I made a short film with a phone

So when we were location scouting for this film, we were having the toughest time finding a bench that sat correctly in the position that we needed it to,
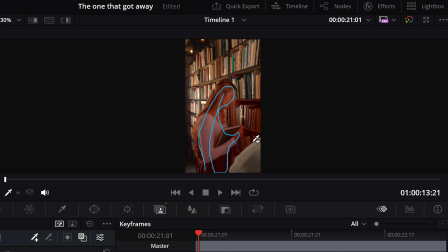4:17 so that the lighting would hit us the way we wanted it to. So we had the bright idea of just going on Facebook Marketplace and buying a bench. That way we could just place it wherever we wanted. We were actually able to stretch out the amount of time we could film because we could just move the bench around and chase the light to wherever it looked best.
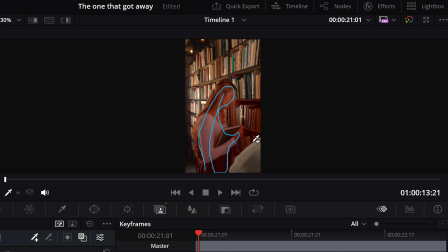4:34 We actually used this same technique for the library scenes because the library set that we were shooting at was kind of difficult. The lighting wasn't the best in there, and we didn't have a lot of shooting angles to play with. So that's a little bit about how I filmed this short film.
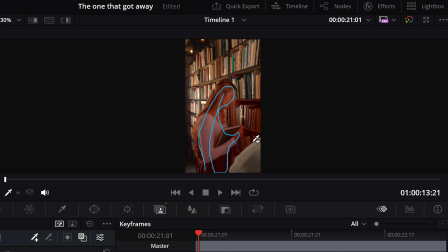4:48 Now I want to transition into how I edited this short film using the power of a Snapdragon processor. And this processor is so powerful and so small that allows you to have a computer this thin.
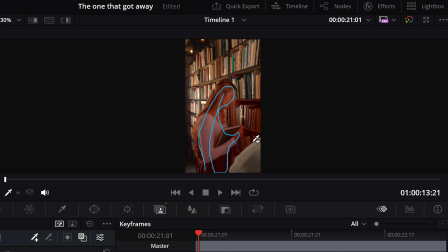5:02 I mean, I've made pancakes thicker than this computer. It really is just unbelievably thin and lightweight. So one of the coolest features for video editors specifically is that DaVinci Resolve actually runs natively on the Snapdragon X Elite processor,
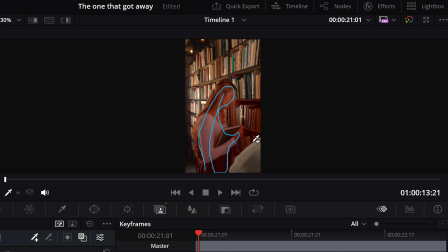5:18 which allows DaVinci Resolve to use the full power of the Snapdragon X Elite NPU for AI features like Magic Mask, which if you're someone like me who had no idea what the Magic Mask feature was just a few months ago, let me explain it to you real quick because it's absolutely insane.
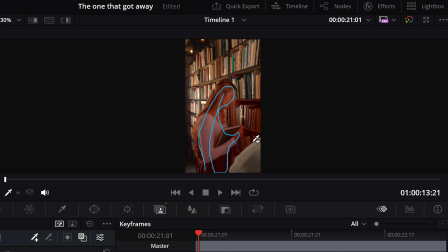5:35 Okay, so we're here in DaVinci Resolve, and if we head down to the color tab and then go to this Magic Mask icon, which by the way, the Magic Mask feature is powered by AI running on Snapdragon's NPU.
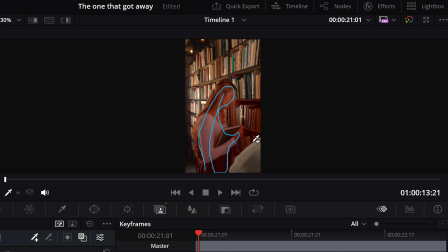5:47 All you have to do is just draw on the person or object you want to be masked. And just like that, DaVinci will automatically put a mask perfectly around your subject. Now we can see over here that it kind of blended into these books a little bit.
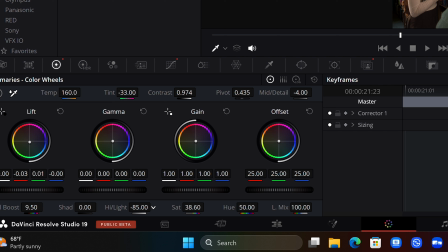5:59 So if we just hold Alt, then we can just make a little line and get rid of all of that section. For this short film in particular, I actually wanted to invert the mask. So I'll come down and click this icon right here, invert mask, and now my mask is on the background.
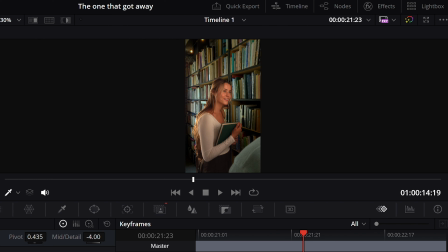6:15 And I'm just gonna bring the lightness down. Don't want it to be too dramatic, I still want it to feel natural.
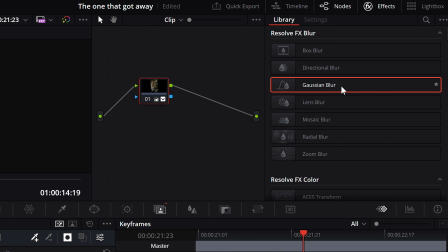6:20 And we can really focus on making Allie pop out and glow on the video. Now, if I wanna take this even one step further,
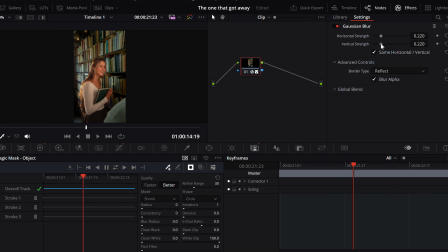6:26 I can open up nodes and turn on effects and drag a Gaussian blur right onto my clip, and now only my background is blurry. Obviously, this is a little too intense, but if we just add a little bit to where it feels natural, we can kind of mimic the look of a professional camera. So it's a pretty sweet feature. You can get really creative with it, easily add text behind yourself and stuff like that. It's new features like these that make me feel so sad just knowing how much time I've spent trying to perfectly mask around a person frame by frame by frame, and now it's just a click of a button. On top of all of that, the battery life is also substantially increased, which again, for someone like me who likes to travel a lot, I also like going and working at coffee shops and just getting out of the house,
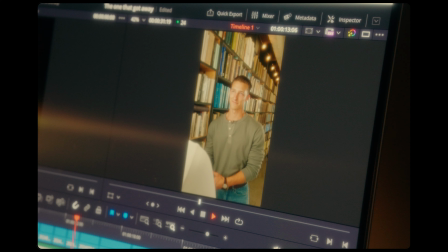7:13 so there's not always outlets available to me, so longer battery life is something I will never complain about.
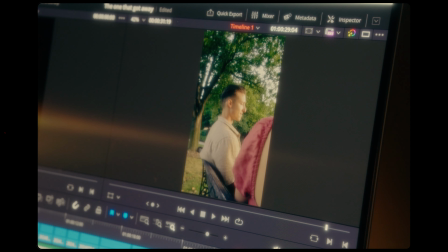7:19 This has really been a game changer for Windows ever since Qualcomm released this Snapdragon X Elite. We're getting better performance, long-lasting battery life, and AI experiences you can only get on Snapdragon. So if you want to learn more about Snapdragon or the devices that are powered by Snapdragon, make sure to check out the link in the description box below about everything you need to know down there.
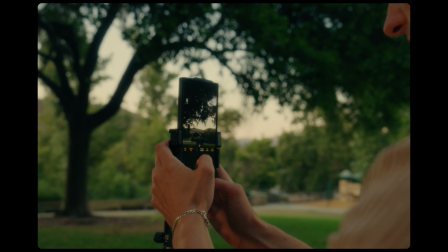7:40 So am I gonna go sell all my cameras now and only shoot with a phone from now on? Probably not, but that's not the point of this video. The point is that it's possible to create incredible work with only a phone and using minimal gear.
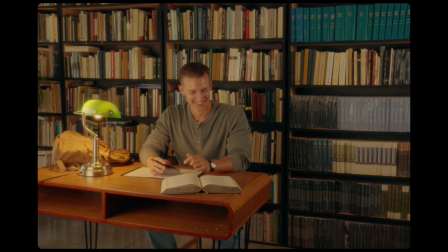7:54 In fact, I bet there'll be a ton of people that watch this short film and don't even realize it was shot on a phone. They'll just figure that I shot it on a camera. So yeah, I guess the point of this video is don't overthink it. Get out there, shoot some films, make some art, and tell some stories. Peace.